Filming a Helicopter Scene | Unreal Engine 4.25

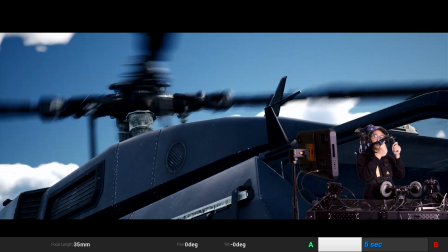5:02 Or we can be, so let's do a shot like this. So we're handheld again, looking up at the blades.
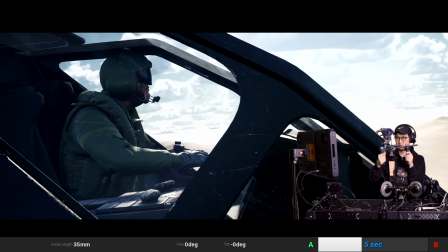5:07 I come down to our helicopter pilot. All right, we're exposed for that. Pretty cool.
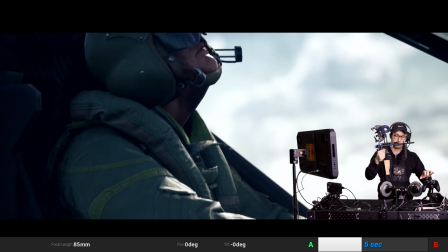5:13 I'm going to zoom in a lot like this and maybe come around looking up at him.
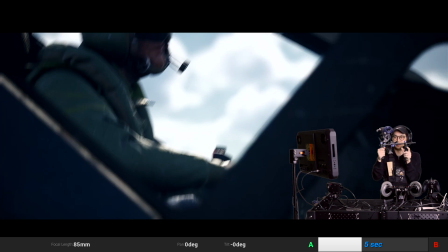5:21 So we see the blades a little bit. That's kind of cool. And still just staying handheld with it. So there's a little bit of movement.
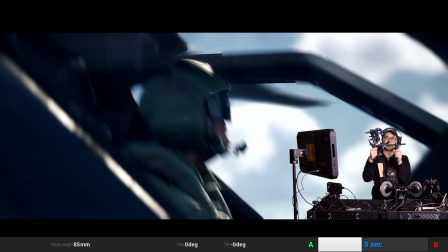5:27 All right, we could even go like a little bit of this stuff. Like if the the pilot was going down we would do something like this maybe
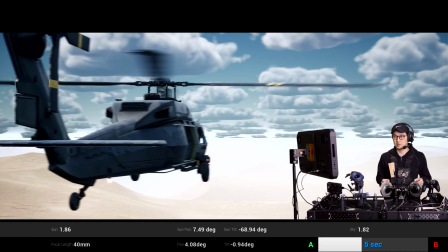5:36 We have the wheels here to do a smooth shot which I'll do so let's do a couple smooth shots So we're gonna wait for the reset
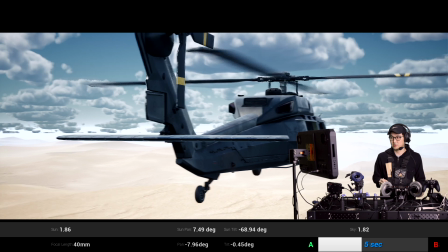5:42 Right and so we're it's just something like this where we pan over When we look down at this dude
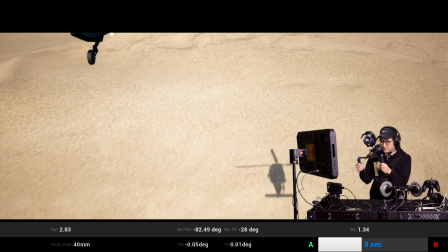5:49 Right pretty cool So there's the helicopter shadow when we go up to the plane
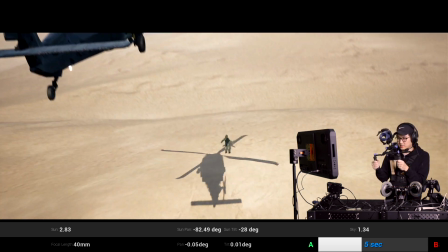5:56 like this I'm gonna go back down to the dude and there's the shadow of the camera.
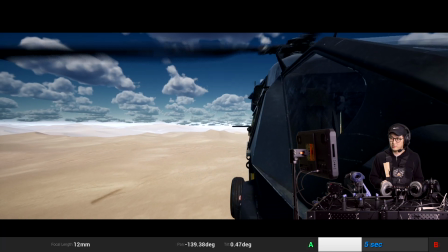6:01 Whoops! Kind of funny. So if like someone was like hanging off the side with like a gun that would be kind of cool.
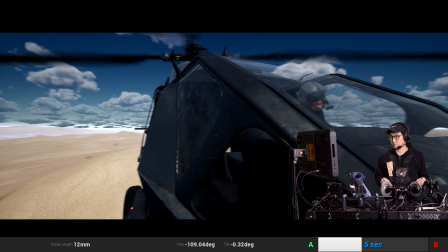6:08 Maybe I'll hook that up next time. And we can pan back over to our pilot right now.
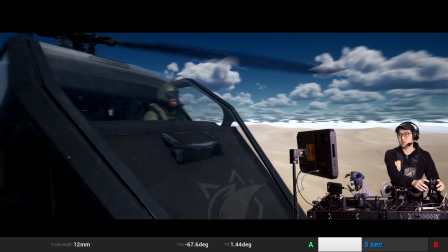6:15 12 mil is like really really wide so I'm gonna just come around the front and zoom in a bit.
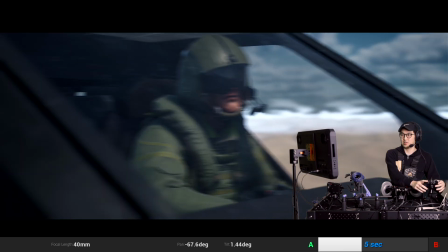6:22 Catch an angle maybe like like this with this kind of foreground piece sitting here.
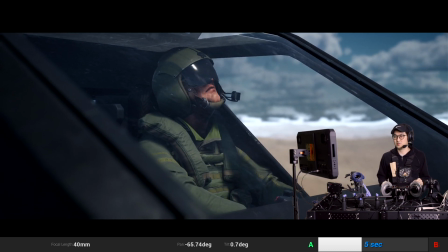6:28 So I like the shadows from the blades.
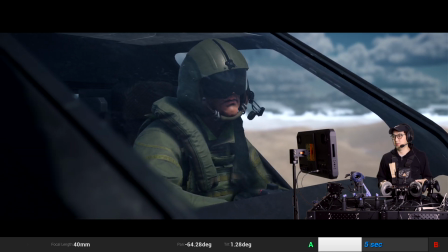6:32 I think if there's like a little camera movement, that might be okay. It depends on the edit.
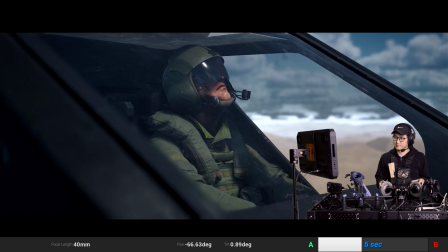6:38 I'm thinking maybe like a little bit of wheels movement like this here maybe. Yeah, so now we're getting like a flare too.
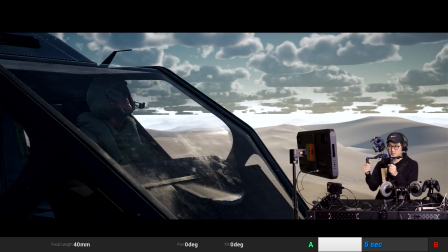6:44 It's kind of awesome. I like this shot. Again, And these are like, kind of like happy accidents, you know?
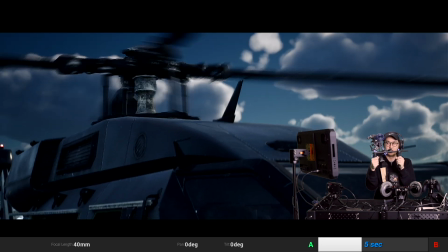6:51 Like we're just grabbing a camera and sometimes we get a flare and sometimes we don't.
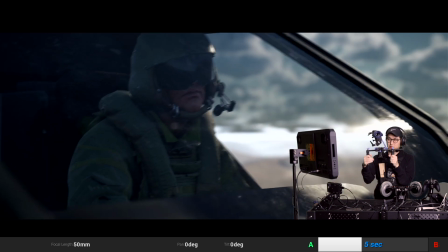6:58 And so this is kind of a cool shot. So I'm doing a thing where like, maybe like something's happening to the blades and he's like looking up.
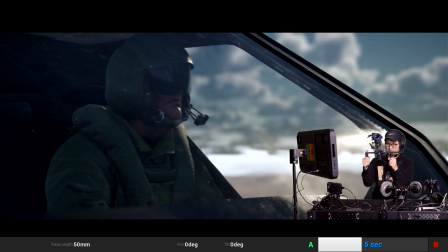7:04 And I look at the blades and I come back down. And I like this shot, it has like kind of a cool feel with the flare in it.
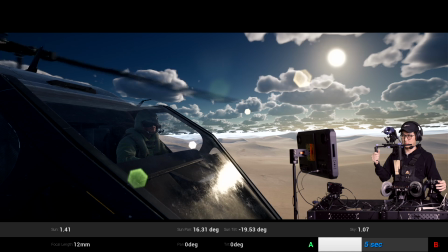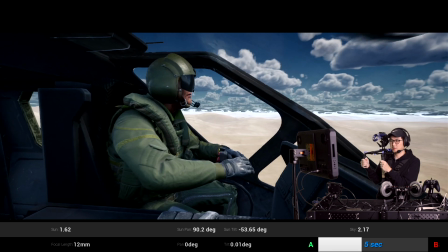7:18 So now we're inside the helicopter with the pilot here. I can look up at the blades spinning.
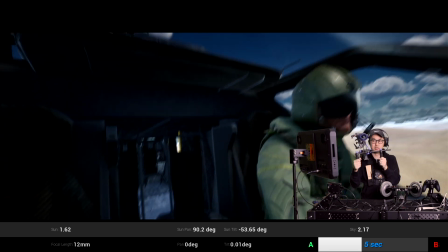7:23 This is kind of cool.
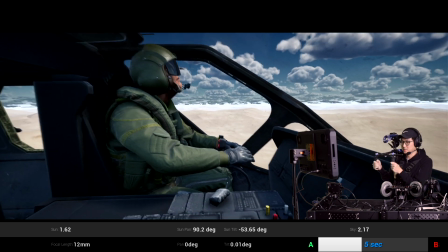7:24 It's like a VR video game pretty much Kind of a cool shot if we had things happening on the console we could do that we do not
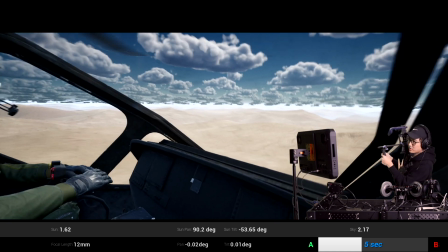7:34 And then I can look out at like where we're looking here like this like look out the window at that dude and
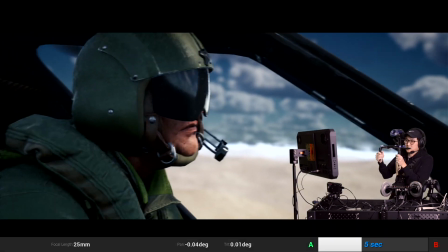7:41 the back here So again, we're inside the helicopter, but we're
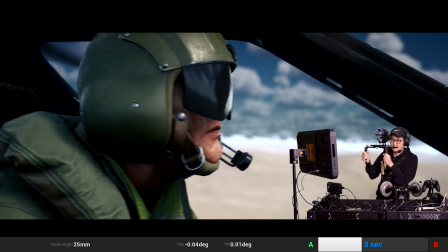7:48 We're at a much tighter lens than before 25 mil and if
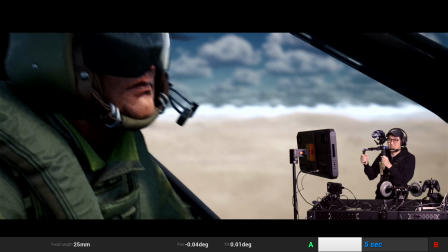7:52 he was doing action with the With the joystick throttle thing it would probably look cool,
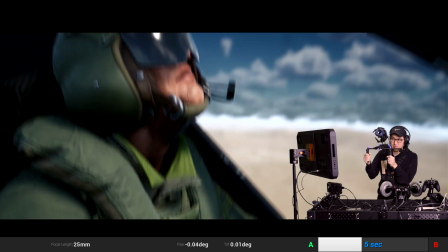7:57 but he's not currently doing that I'm back down like that So that wraps it up for this vlog just a quick look at Unreal Engine 4.25 and just showing it This is what it can look like. I think I can do it even better This is really like my first day really messing with it. So new atmosphere volumetric clouds and Just faster ray tracing and rendering overall which this showcase being outside doesn't really show that all that well and the new easy switch to hand towel, which is a lot of fun still. I like doing it. So like always, if you are interested in learning more about virtual production, learning how to set it up, what gear you need, how do you start to look at LED walls, please join us on the Unreal Engine Virtual Production Facebook group that I run, and I will see you guys on the next video.